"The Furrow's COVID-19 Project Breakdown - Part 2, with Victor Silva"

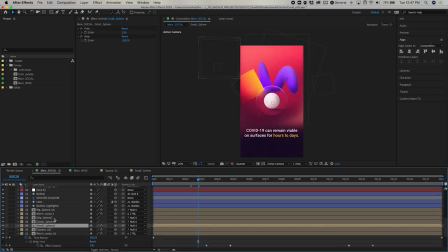7:56 and so and then i duplicated them and made uh and changed so like the values of the colors so we have like but just variation and also
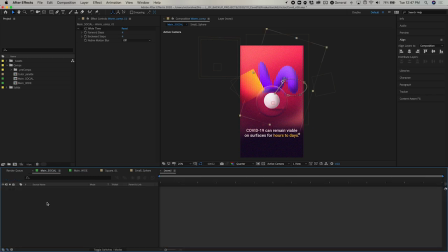8:07 there's this guy here which came later on
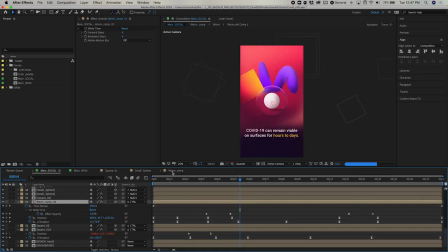8:13 yeah i guess you want to talk about the worm guy do you do you want to pull up your your cinema file i know originally i think it was just kind of like a shape
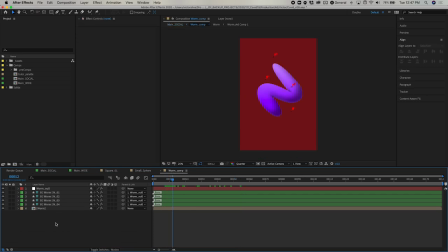8:20 layer that you know we kind of like noodled around um yeah but then i know we talked about like kind of making it like a little bit more dynamic and so then it looks like you you pulled this into cinema yeah so like you can see like uh what's left from the the early version like just the spins that i never deleted uh
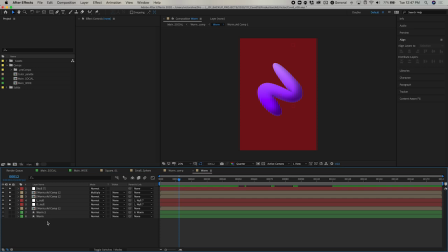8:40 that's how i was animating it before and then uh then i jumped into cinema 30 as you had the idea of making it more dynamic,
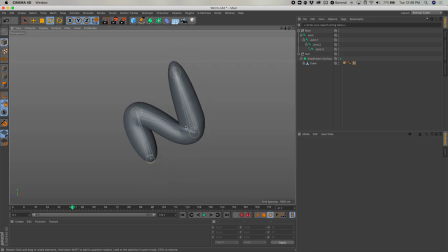8:48 which is pretty basic. It's hard even for me to remember exactly what I did because I don't use Neo4D on a daily basis. But so it's a cube, basically I started with a cube and then extruded it to get like this
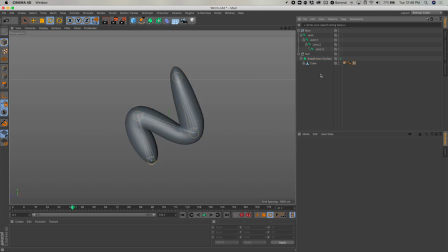9:06 shape and subdivided it so we can have something similar to the design, applied some joints in here and then they just animated them so when you built this did you build the cube out like just like a straight cube and then you
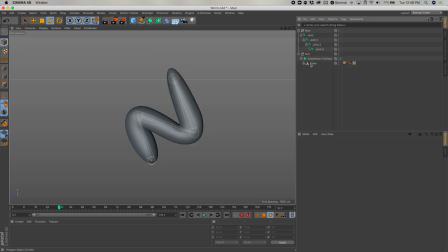9:25 you rigged it up and then bent it into its current shape or yeah i see so i guess like you you built the joint structure out first and then you were able to to rotate it to get that like kind of noodley feel yeah so yeah so this is what it was the modeling
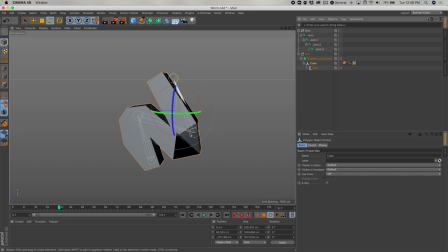9:42 in first place so started with the cube and just like started extruding the faces till i get this shape that i could uh subdivide and get it roughly as the design was and then i applied the joints
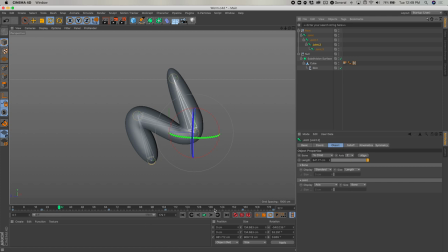9:56 and was able to just move it around yeah because i think you had to like kind of run into the the central cube a little bit like it and it kind of like bounced it looked like and then it kind to rotate it around so i guess like oh yeah yeah because yeah
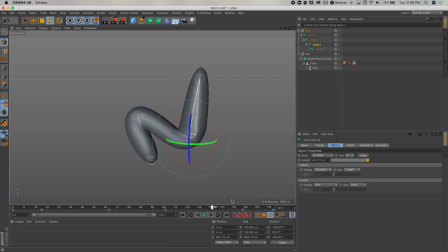10:11 because that that yeah because like here is just like the joints animating that's what but that's what it's doing but then when you get into after effects
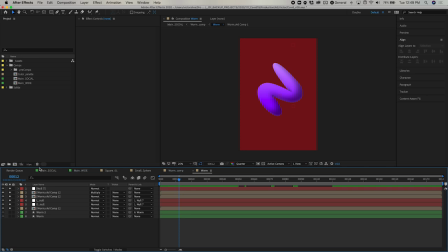10:19 uh there's where the animation is actually yeah
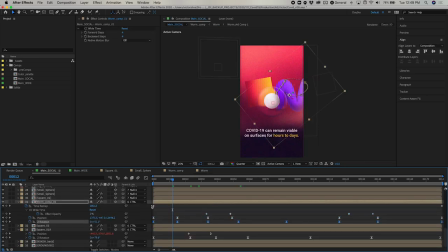10:24 because i was gonna ask i guess like so did you just so you pre-animated what you had in cinema and then did you kind of know the timing of when those bumps would happen or did you kind of just like guess and then just kind of make do
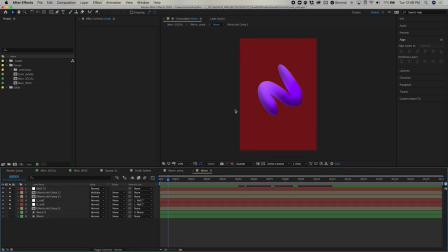10:37 i know this is all random uh the the way the joints work they're just like randomly animated so you have some kind
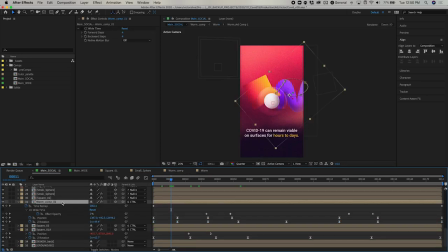10:45 of movement in there and then once i comped everything i kind of had the this animation uh there from the previous version and then i just tweaked it uh to interact better with the square and then you have like the the rotation it looked like it kind of like bumped into it and
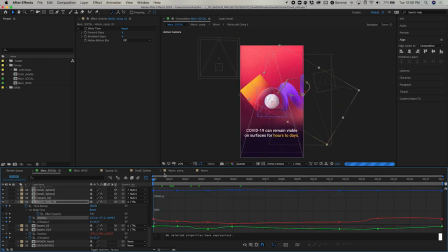11:02 then it kind of like rotated around yeah they do yeah that's cool so i guess but the rotation is also in after effects yeah that was what i was gonna ask like i guess so like the rotation happened in after effects yeah that's like one of the some of like the true power of you know cinema 4d versus after effects
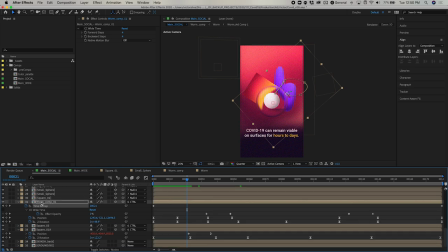11:19 yeah because i also can time remap things here too right so i made it just made it work